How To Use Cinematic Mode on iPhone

What if I told you that you were using cinematic mode on your iPhone all wrong?
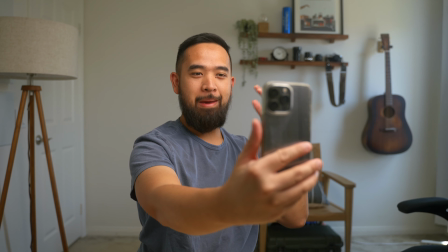7s
Most people will flip it to the cinematic mode on their iPhone, take a selfie video of themselves, post it on IG, and be amazed by that blurry background. But that's really just the most basic thing that you can do with this feature. Start out by using our first technique, which I call walking into focus. And I actually did it for the intro of this video. To do this technique, start with where you want to talk on camera.
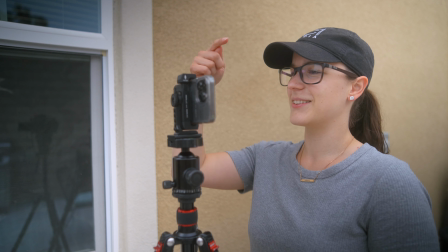31s
If you can, have someone help you so that you can use the rear camera, which will always be better than the front-facing camera.
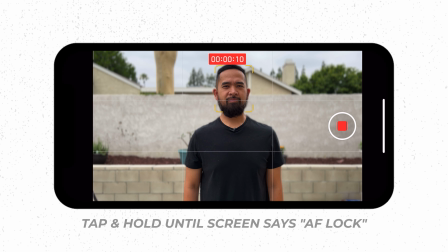37s
But if you can't, it's fine to use the selfie camera. Tap and hold on your face until the screen says AF lock.
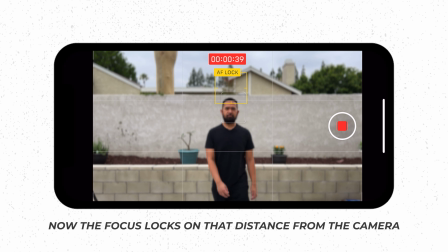43s
This will lock the focus to the distance where your face is, so even if you move out of frame, the focus won't change. Make sure that you have some sort of place marker for where you're going to stand, because if you don't get the right distance from your camera, you're going to be out of focus.
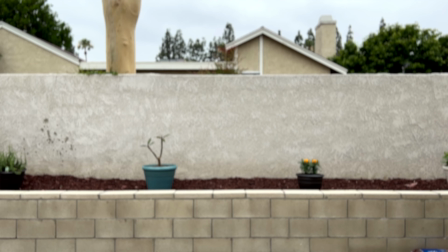57s
For example, I have this line in the ground that I'm using as my place marker. Now all you do is start a further distance away from that marker and then walk up to it. This is a very simple attention-grabbing technique that you can use for your IG stories or even intros to your YouTube videos.
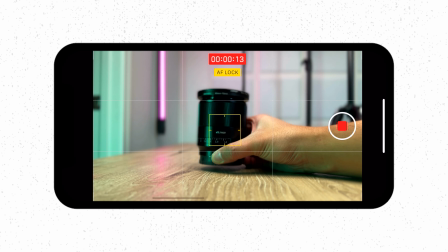72s
You can even use this technique for B-roll for things like product videos. This next technique is called a rack focus.
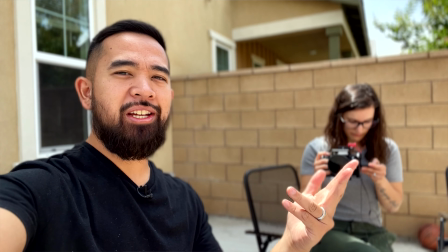79s
So you want to make sure that you have two subjects or objects at different distances from the camera.
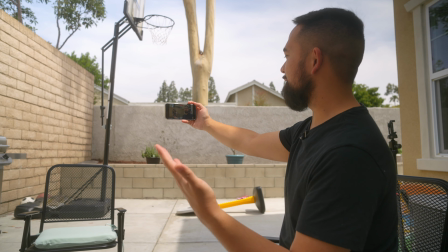84s
And so the person or object that you want to be the center of attention at first, you want to make sure that they're in focus.
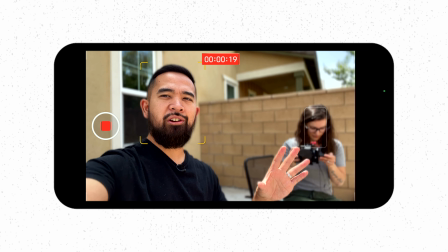90s
And you can simply do that by making sure you tap and hold on the person or object like this until it says AF lock.
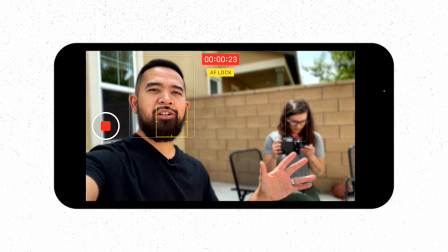97s
Now you know that that person is in focus.
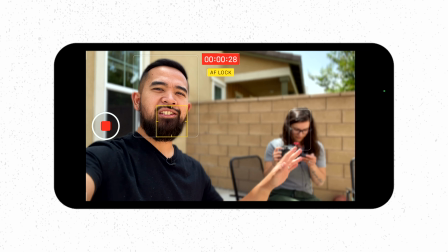99s
And then when you want to shift the center of attention to the next person or object, you're simply going to tap on that person or object and then it'll shift the focus like this.
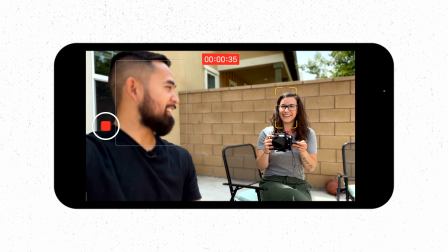107s
Did it work? I think it did. This is also a great storytelling technique.
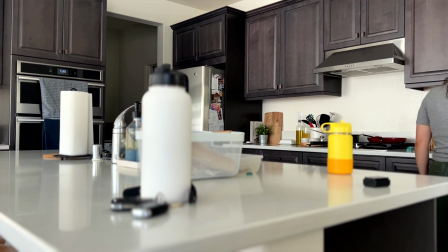112s
Here's a quick example.
Where are the keys?
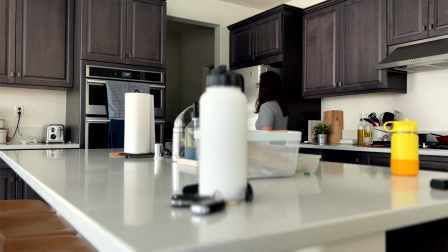117s I gotta go.
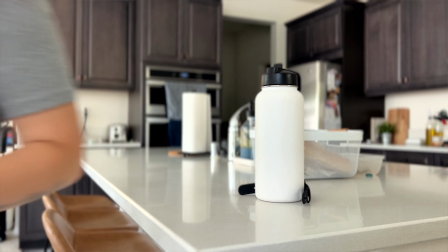122s Oh, there they are.
We're simply using the focus hold and rack focus to help sell a scene.
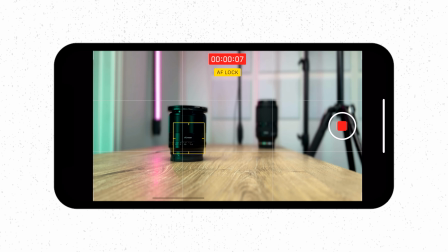131s Oh, there they are.
You can even use this technique for B-roll for things like product videos.
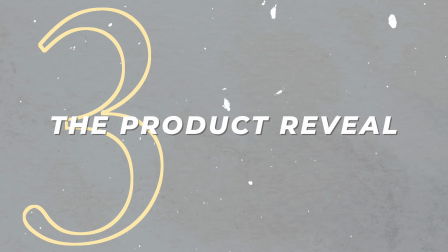137s
This next one is what I call the product reveal.
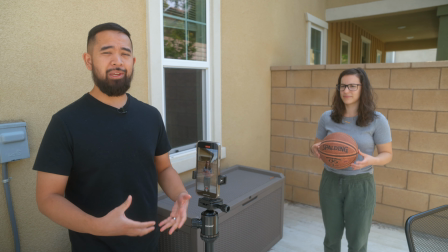139s
And unlike the first two where we were controlling the focus by tapping and holding on the screen, this time we're gonna rely on the autofocus.
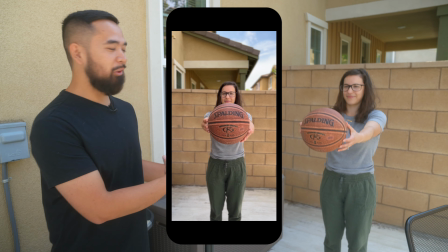147s
So right now the focus is on Rebecca's face and she's simply just gonna hold the basketball up in front of her and the focus is gonna shift to the basketball.
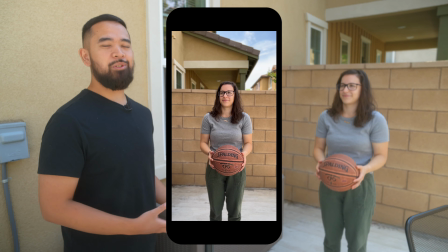156s
Now this technique is really cool for short Instagram stories, short Instagram reels where you're trying to show off a product.
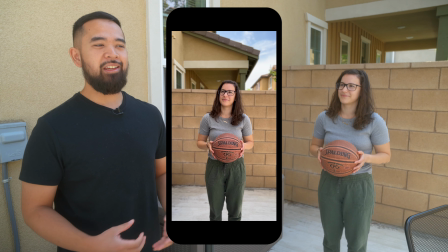163s
You can also use this as a B-roll shot for your YouTube videos if it's a product-based video. Our last technique is not really a technique, but more of a filmmaking tip to really make cinematic mode look more cinematic, and that is to use cinematic lighting.
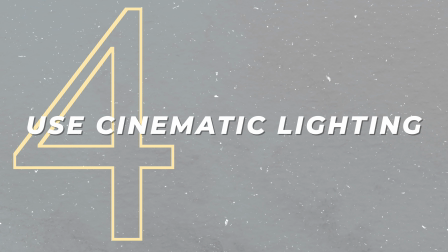180s
I've talked a lot in other videos about how depth in your shot is a big part of what makes your videos cinematic.
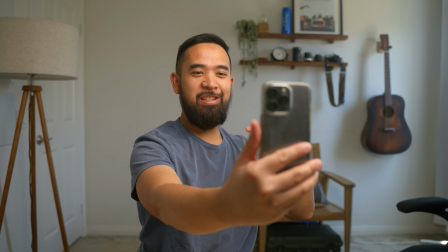187s
And using the cinematic camera mode is just one way to create that depth because it's giving you that blurry background.
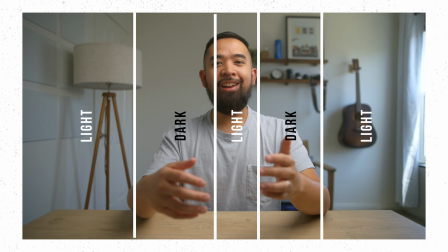193s
But lighting also creates depth by adding shape and contrast. Contrast between both the light and dark and also between color temperatures. And this shot of me right now is a great example of how lighting can create depth and make your image a lot more cinematic. I have two videos that will teach you guys how to light yourself in this way. In one video, I teach you how to use just one artificial light.
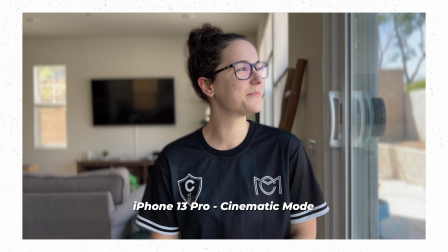216s
And in the other video, I'm teaching you guys how to use only natural light. And if you apply those simple tips that I give in those videos, it's gonna help you distinguish your content from plenty others in your space. You can find the links to those videos in the show notes below. I hope that this video inspired you guys to use cinematic mode more creatively for your own video content. And if it did, please leave a like and a comment. This channel is all about helping you guys make better content.
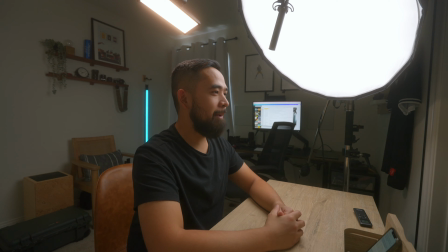242s
So if you want more videos like this, please subscribe. Thank you guys for watching, and I'll catch you on the next one.